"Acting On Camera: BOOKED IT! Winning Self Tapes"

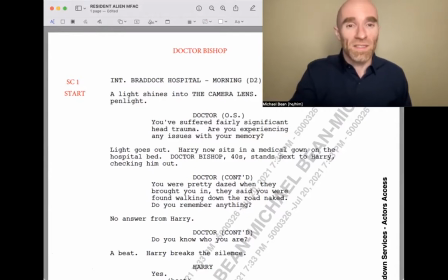uh the uh braddock hospital morning the light shines in the camera lens this is a doctor's pen light you've suffered fairly significant head
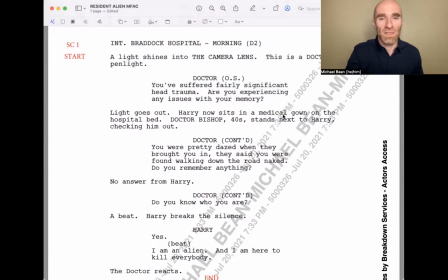trauma you're experiencing any issues with your memory light goes out harry now sits in a medical gown on the hospital bed dr bishop 40 stands next to harry checking him
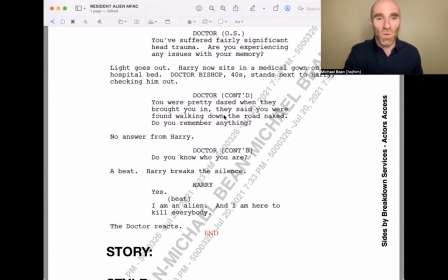out you're pretty dazed when they brought you in they said you were found walking down the road naked do you remember anything no answer from harry do you know who you are beat harry breaks the silence yes i am an alien and i am here to kill everybody the doctor reacts end right
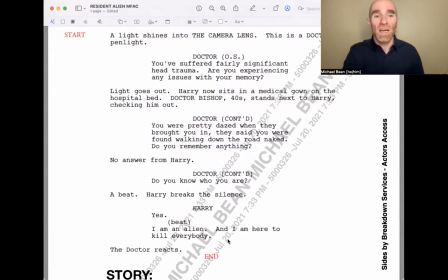so story i'm a doctor i'm examining a patient who had a head trauma uh the uh or at least that right the fairly different head trauma right so i've seen the head wound and possibly i'm like dealing with it right
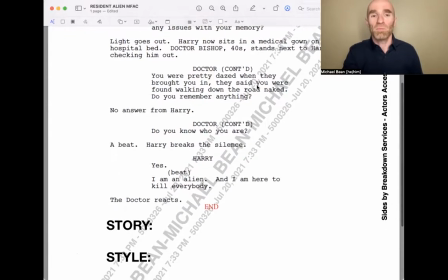this moment you know uh so doctor examining a patient you know uh who's been found in distress and suffered head trauma
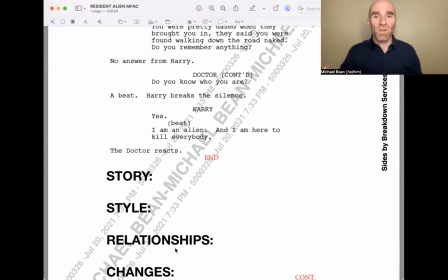uh the style this particular this particular show is a comedy you want to go and watch clips of it relationships the strong
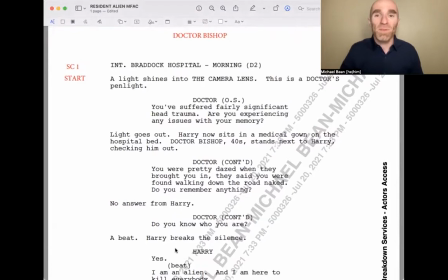relationships in this you know fairly short pretty typical scene if you're auditioning for doctor characters you know there is a second scene but today we're just going to look at this one page you know this strong relationship is with harry maybe you also have a strong feeling or opinion about the head wound just so you're bringing a little bit of depth into it you know maybe you have a strong feeling or opinion about the
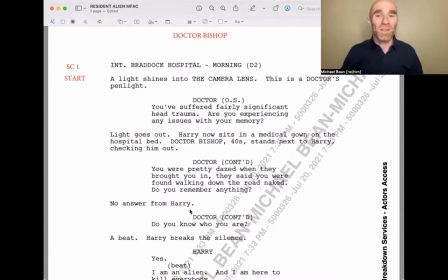hospital that you're in but like significantly and if you're just only going to make one of those choices about the person who's across from you and this is where you have
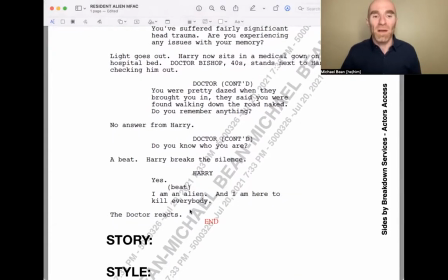some flexibility because the script doesn't tell you how you feel about harry you know so you could say my strong feeling or uh opinion about harry is that like i am um the like deeply concerned you know
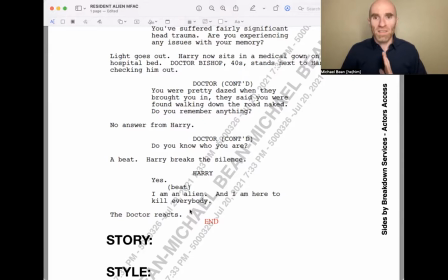that you know uh or you could say i because you know head trauma is very very serious you know and i'm concerned that his brain scrambled okay strong feeling or opinion you know so that when he's like i'm an alien i'm here to kill everybody you're like whoa oh my god it's way more serious than i thought
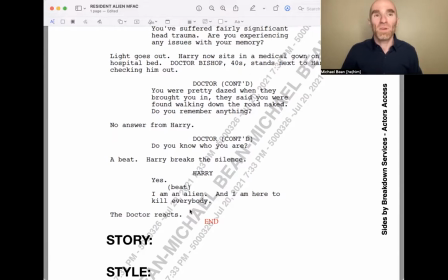i was right to be concerned um you know you could say like okay i am my strong feeling or opinion you know is that i have to maintain like like professional detachment you know so that then there's obstacle right like what you want objective
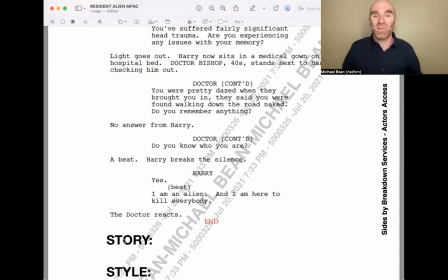usually has something that stops you from getting it and that tension is what makes stories interesting to watch so when he says i'm an alien i'm here to kill everybody
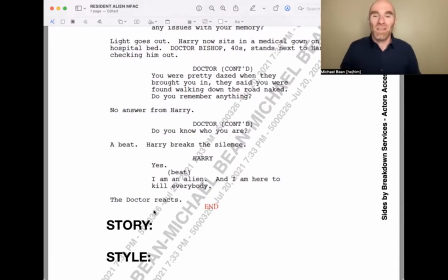you lose your this reaction written in here it's comedy reactions are really important in comedy so what is that reaction well that's the choice that you the actor have to bring to it maybe you lose your professional detachment doesn't mean that that's what you're trying to do what you're trying to do is
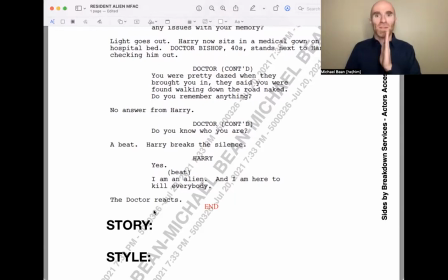like i'm gonna my objective is to be like rational and you're competent and detached and then he reacts and you're like he says this crazy thing you're like you know and you gotta pull it back together or you're like whoa is he gonna be dangerous or we're gonna have to deal with this
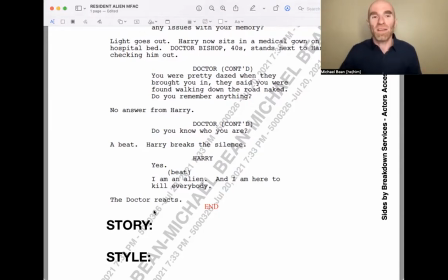like hey bring an orderly over here you know lots of options there you know uh in terms of physical behavior you've got the like light
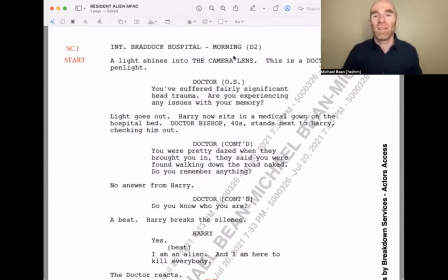shining at the camera lens you wouldn't probably want to shine it right into the camera you know but you definitely could like have a pen that you used if you didn't want to you know like i like holding a real thing because mine where the camera can see it oh i have a light in my hand but i don't actually
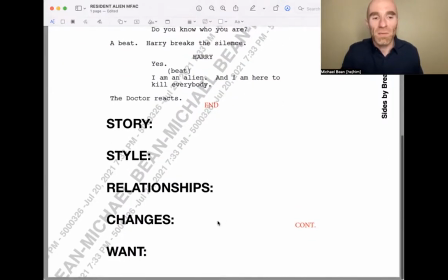usually doesn't work for us right so we go into key relationships the changes you know there's a big change here
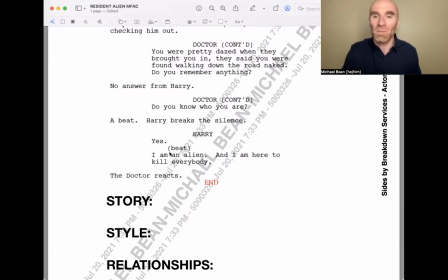and in this case the change is marked with the word beat which sometimes writers will do this sort of the right so there's a beat here do you know you are a beat a beat the doctor reacts right so those the big changes are written right in there and what does my character
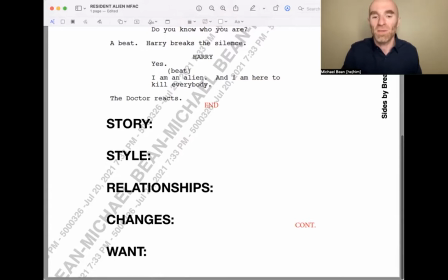want you know which kind of ultimately ties back into the relationships so you can see how those choices are nested you know and so So hopefully that helps you understand a little bit more about what I was talking about in terms of story, style, relationships, changes, want, when you are looking at the way that I reviewed Duke's Tape and Natalia's.